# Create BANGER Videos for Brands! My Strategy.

So clearly we have two very different styles of video created for the same brand, but each with a different motive.
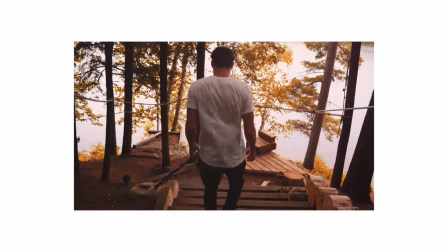[2:18]
Video A is a lifestyle piece that has a relatable feel and enhances the brand image while also promoting their product.
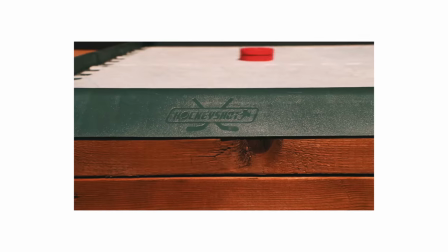[2:25]
In the video we see HockeyShot products such as the Training Aids, the Red Puck, but most importantly the Synthetic Ice Tiles. And the whole point of this video is to show that even in the summer during the off-season, you can still get your training in by using these products.
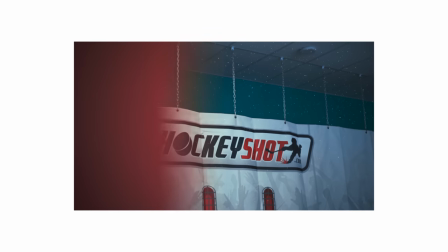[2:39]
Now taking a look at video B, we have a totally different concept, and what we have here is a behind-the-scenes look of what goes on at the HockeyShot offices. In the video, we actually have two well-known hockey influencers, Pavel Barber and Coach Jeremy, who can be seen working on an IGTV video for HockeyShot.
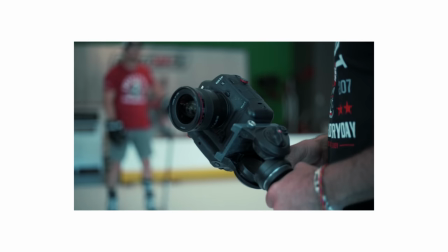[2:56]
And with this little behind-the-scenes edit, we're aiming to give their audience an exclusive glimpse into the work they're putting in, with a fly-on-the-wall sort of vibe. So really the goal with Video B was to create a connection between Hockey Shot and their audience, as well as drive traffic to the other content on their social media, in this case their IGTV. Now that we have established how each video addresses different needs of the company, let's dive into some of the more technical or creative aspects of content creation for brands. So moving on to step two, we want to figure out where are the videos going to live and on what platform will they be consumed. Now, for example, if a brand says they want the video to be exclusively for Instagram, you could consider shooting sideways so that you can maximize that vertical area on a phone screen. Now, in most cases, the brand will actually want to get the most bang for their buck and have the videos live across multiple platforms. And if that is the case, it's probably better to just shoot in regular 16 by 9. Now, it doesn't hurt to keep in mind that if you do plan on putting some of the footage on Instagram,
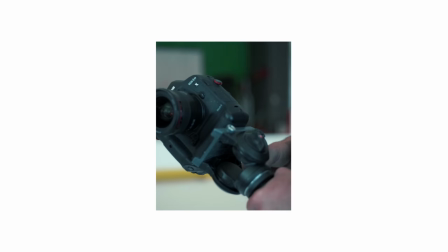[3:55]
you should leave enough room when you're shooting so that you can vertically crop your videos and post without cutting off a lot of important information. Now this brings us to step three, which is to figure out exactly what gear we need to pull off these videos.
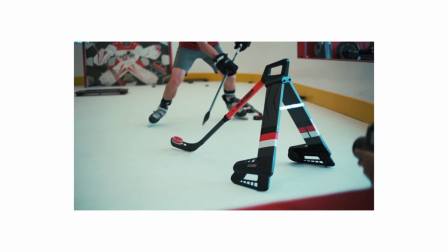[4:07]
So let's start off with video B. Because we are inside an office building, we're probably going to want to bring some sort of lighting. In this case, we were using the Aputure 120D, which also happens to be the same light I use for all of my YouTube videos.
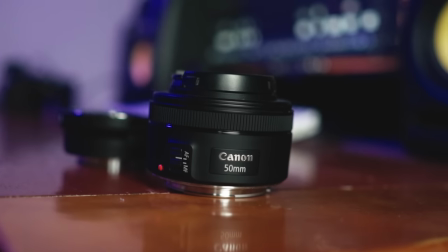[4:19]
Now for this entire sequence,
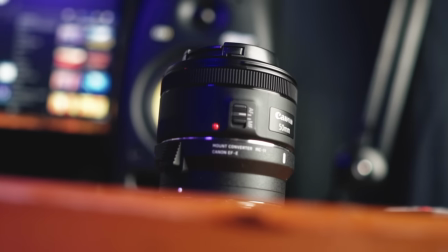[4:21]
all I used was this Canon 50mm f1.8 lens and a Sigma MC-11 adapter so that I could mount the lens on my Sony body.
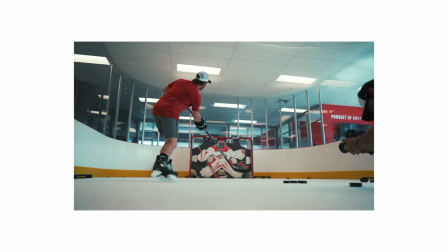[4:29]
I shot the video completely handheld in a frame rate of 120 frames per second, and by shooting in a high frame rate, I could slow down a lot of the footage and smooth out those handheld movements,
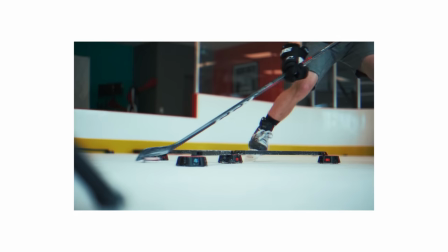[4:38]
giving me the most cinematic results. Now, a lot of the time, people will just throw any old lens onto their camera body without actually considering why they would want to choose a certain focal length. Now, I could have used my expensive Zeiss 25mm, but this focal length is simply too wide for this type of shoot.
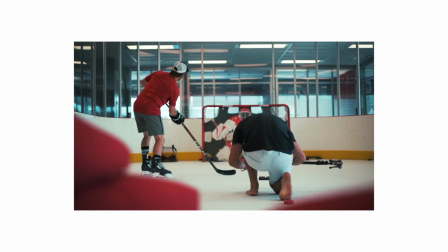[4:54]
Because we're capturing behind-the-scenes video, I wanted to use a tighter lens like the 50mm so we could take a step back from the action and really dial in that fly-on-the-wall vibe. Switching things up and looking at video A, our equipment actually does change quite a bit.
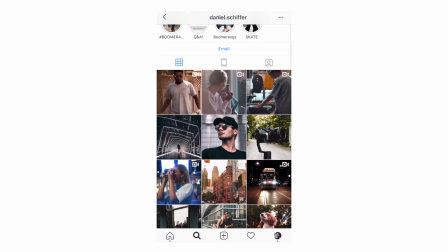[5:08]
This time around, we're still using the Sony A7 III,
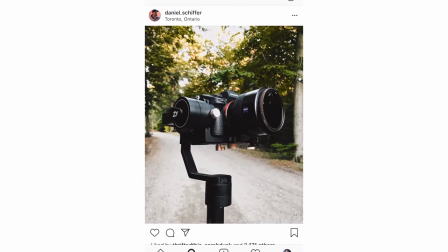[5:10]
only this time we've got it mounted on the Zhiyun Crane Plus gimbal with our Zeiss 25 F2 and the PolarPro ND8PL filter. Not only does the wider focal length allow us to get closer to the action,
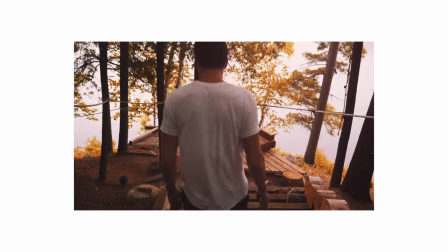[5:23]
it also introduces more context to our scene, revealing important information about our setting. If the entire video was shot using the same 50mm from video B,
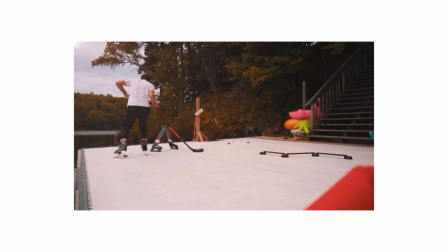[5:31]
the audience may not even notice the fact that our subject is playing hockey on a dock next to the lake, because the focal length is tighter and a lot more zoomed in.
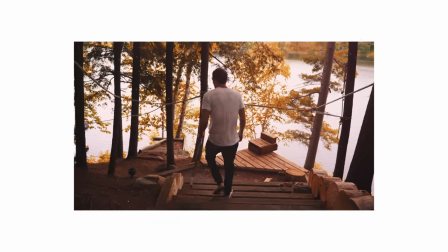[5:40]
Now having this setup on the gimbal allows us to get longer moving shots that are still smooth without the need to slow down all of our footage.
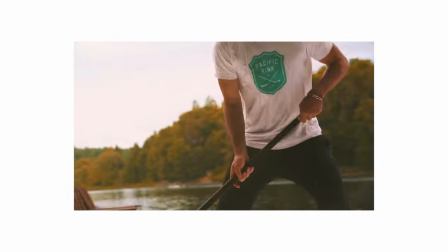[5:47]
Now, it's also worth noting that I did occasionally throw in some clips using the Zeiss 85mm to create a little bit more variation in our shots. Most of the footage in this video is shot at 4K in 24 frames per second and left at regular speed, while there are a few shots that are in 1080p at 120 frames per second, slowed down to 20%. So that is it for gear, and now we can move on to step four, which is actually creating the video. Consider the audience and the target demographic that a brand wants to appeal to. Now, in the case of HockeyShot, their main demographic, especially on social media, is going to be young teenagers.